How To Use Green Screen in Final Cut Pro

So now that this is all set up, it's time to leave this small, boring green room behind. I thought it'd be pretty fun to have one of those AI art generator things make my backgrounds. So I'm going into Midjourney and I'm typing cyberpunk workshop area realistic. And I'll just see what it gives me. First, I'm just gonna go through the normal process of replacing this green screen with whatever picture or video you want and then making adjustments to it. And then I'll go into how to do this with a multicam clip, which is just a little bit more setup. One of the problems you can run into with green screening is, like I said, for the keying to work perfectly, you need the green screen to be really bright. But that means that the green screen itself is gonna be reflecting green light. And if you're sitting too close to the green wall, some of that green light is gonna reflect back onto you. The easiest and the best way to fix that is just to not be very close to the green wall, like you're seeing here in the warehouse. If the whole reason you're using a green screen is to make a small space look like a big space, like this space in here, you may have no choice but to sit really close But to the wall.
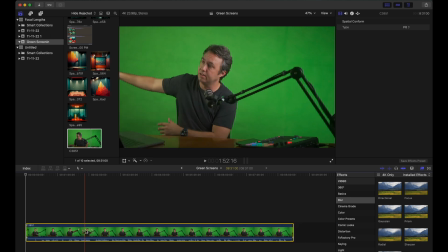(5:05)
In that case, we can fix it in the software, and I'll get to that in a minute. First, drag your video clip down into the timeline, and just find a good spot where you're looking at the camera because you haven't edited anything yet.
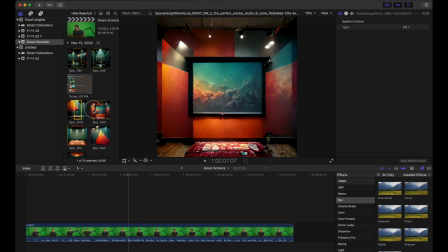(5:14)
Next, for your backdrop, and I did a bunch, so we're just gonna like, I don't know, pick one.
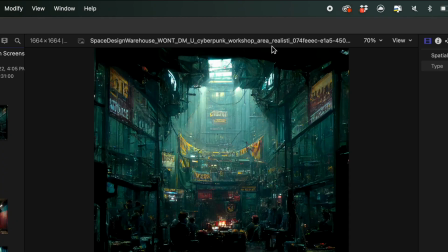(5:18)
How about this cyberpunk workshop area realistic is what I had the AI make there.
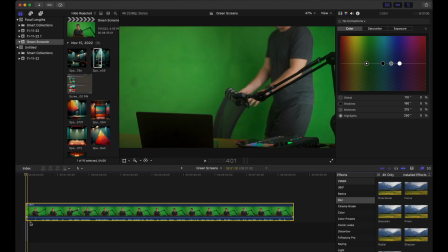(5:24)
Take your backdrop clip, drag it down next to your video clip, bring the video clip on top of it, and then make your backdrop the whole length of the clip.
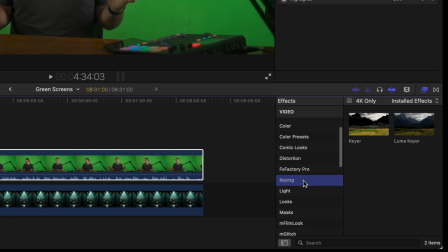(5:31)
Now, to do the key, it's actually super simple. We're gonna go to keying, we're gonna go to the keyer and just drag it on there.
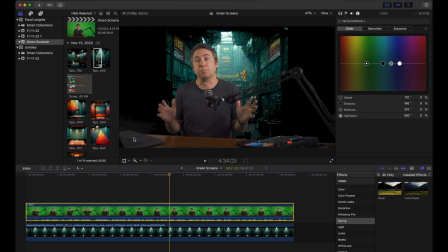(5:37)
And for the most part, it's gonna nail it pretty much right away. You can see on the bottom left here, there's some artifacts happening. If that happens, go to the video inspector, click on sample color, and then just drag a box to where you know your green screen is. That'll refine the green screen. You can see that we got a problem with our laptop, which I'm gonna talk about in a second. Next, go down to your backdrop file.
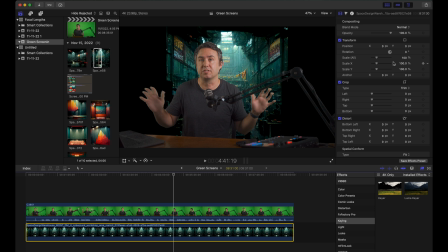(5:57)
This can be a video file too.
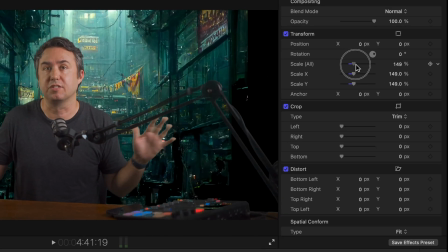(5:58)
You're gonna go back over to the video inspector after you clicked on it, and you can use this scale all thing to scale it up, and then use these sliders to put yourself in that scene where you think you belong.
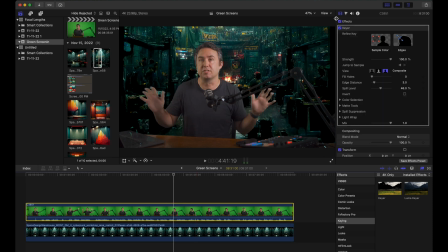(6:07)
The lighting looks a little different to me. So if you click on your video file and go to the color inspector, you can click on exposure,
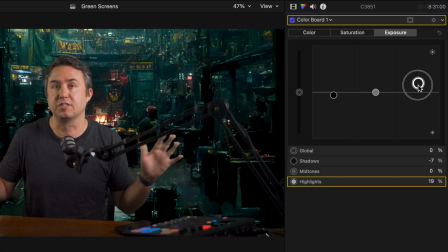(6:13)
and you can sort of mess with your exposure until you feel like you fit in the place a little better.
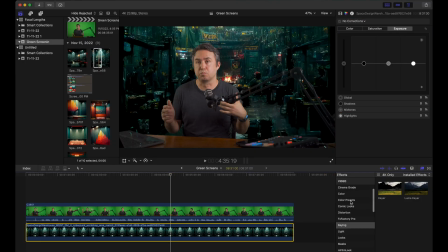(6:19)
Next, the way cameras work, if all that stuff is that far behind me, it's gonna be a little bit out of focus. Click on the backdrop, go over to your effects browser.
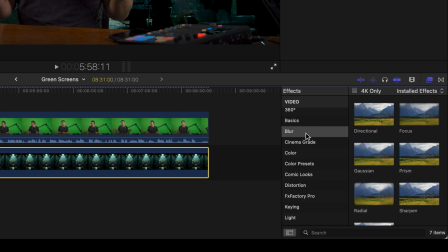(6:26)
If this isn't here, you can click this little icon, that's what makes that pop up. Go to blur, and then drag a Gaussian blur onto the backdrop.
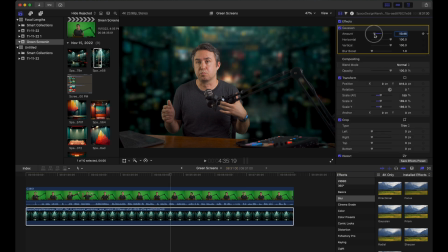(6:34)
That's obviously way too much. Just turn the amount down to whatever looks right. This looks like about, I don't know, F2. Unfortunately, you can see my laptop is a little sparkly. That takes a little more pre-planning than I can do in post, because here's what it looks like.
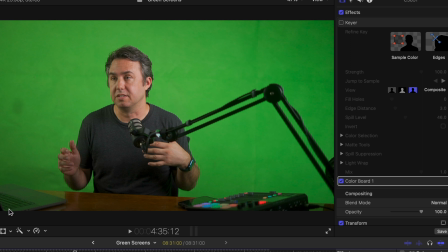(6:49)
If we go to the keyer and turn the key off, my laptop is green because it's reflecting the green wall back there, which means that the keyer is keying it out.
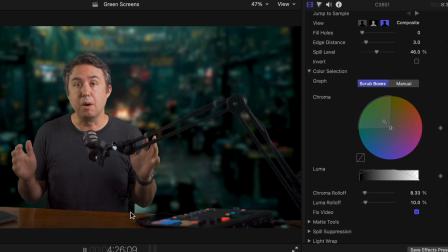(6:57)
Now over to my armpit, you can see there's some sparkly bits on my armpit, and it's kind of where the reflection from my t-shirt from the green wall, like I was talking about earlier,
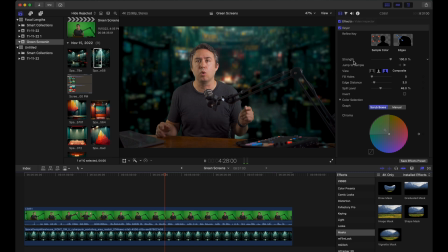(7:04)
if I was sitting too close to the green wall. Go back into your keyer in the video inspector, scroll down to where it says color selection,
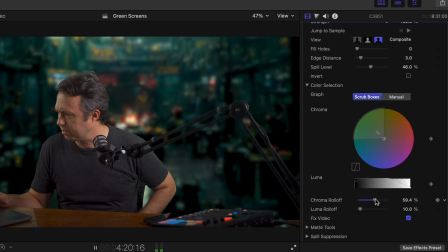(7:10)
and then on chroma roll off, if you scroll that up a little bit, that'll get rid of the sparkly bits on my armpit. It doesn't do enough to get rid of the sparkly laptop, unfortunately. But that's how simple it is to make a green screen work.
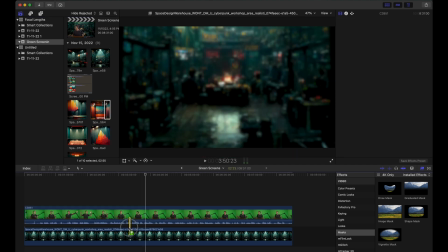(7:20)
So now I'm in that environment. If I want to replace that with this picture with a little art in the background, you can just drag it over the top of that, say replace with retime to fit.
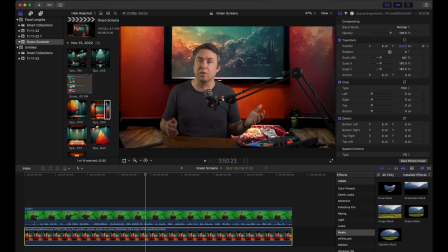(7:28)
You will have to go back in and scale that up and choose where it sat, and then add another blur back onto that. I think that's pretty good. Okay, so to do this in a way that looks believable, you're gonna want your two backgrounds from your two different angles to sort of match, but be different. And the closest thing I have to that I already have prepared is this little, what did I call this? Cyberpunk workshop area.
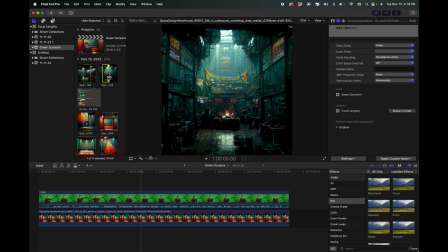(7:47)
I have one that's kind of angled, and I have one that's kind of straight on. With the key that we've already made, I'm just gonna replace that.
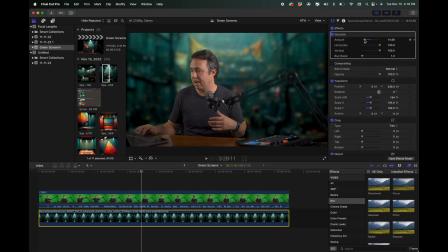(7:53)
That's straight on. It looks pretty nice. Whatever. I want the floor visible just so camera angle sort of makes sense. Here's my B camera angle, and I'll use the backdrop that's like an angled version of that same view from the other one.
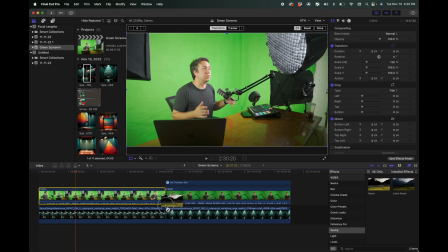(8:05)
Same thing, obviously. We're gonna go to the keying. We're gonna key this, and then we'll fix this angle.
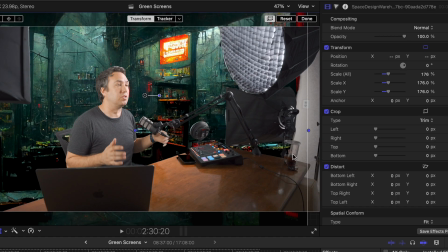(8:12)
And then you can see I've got wall over there.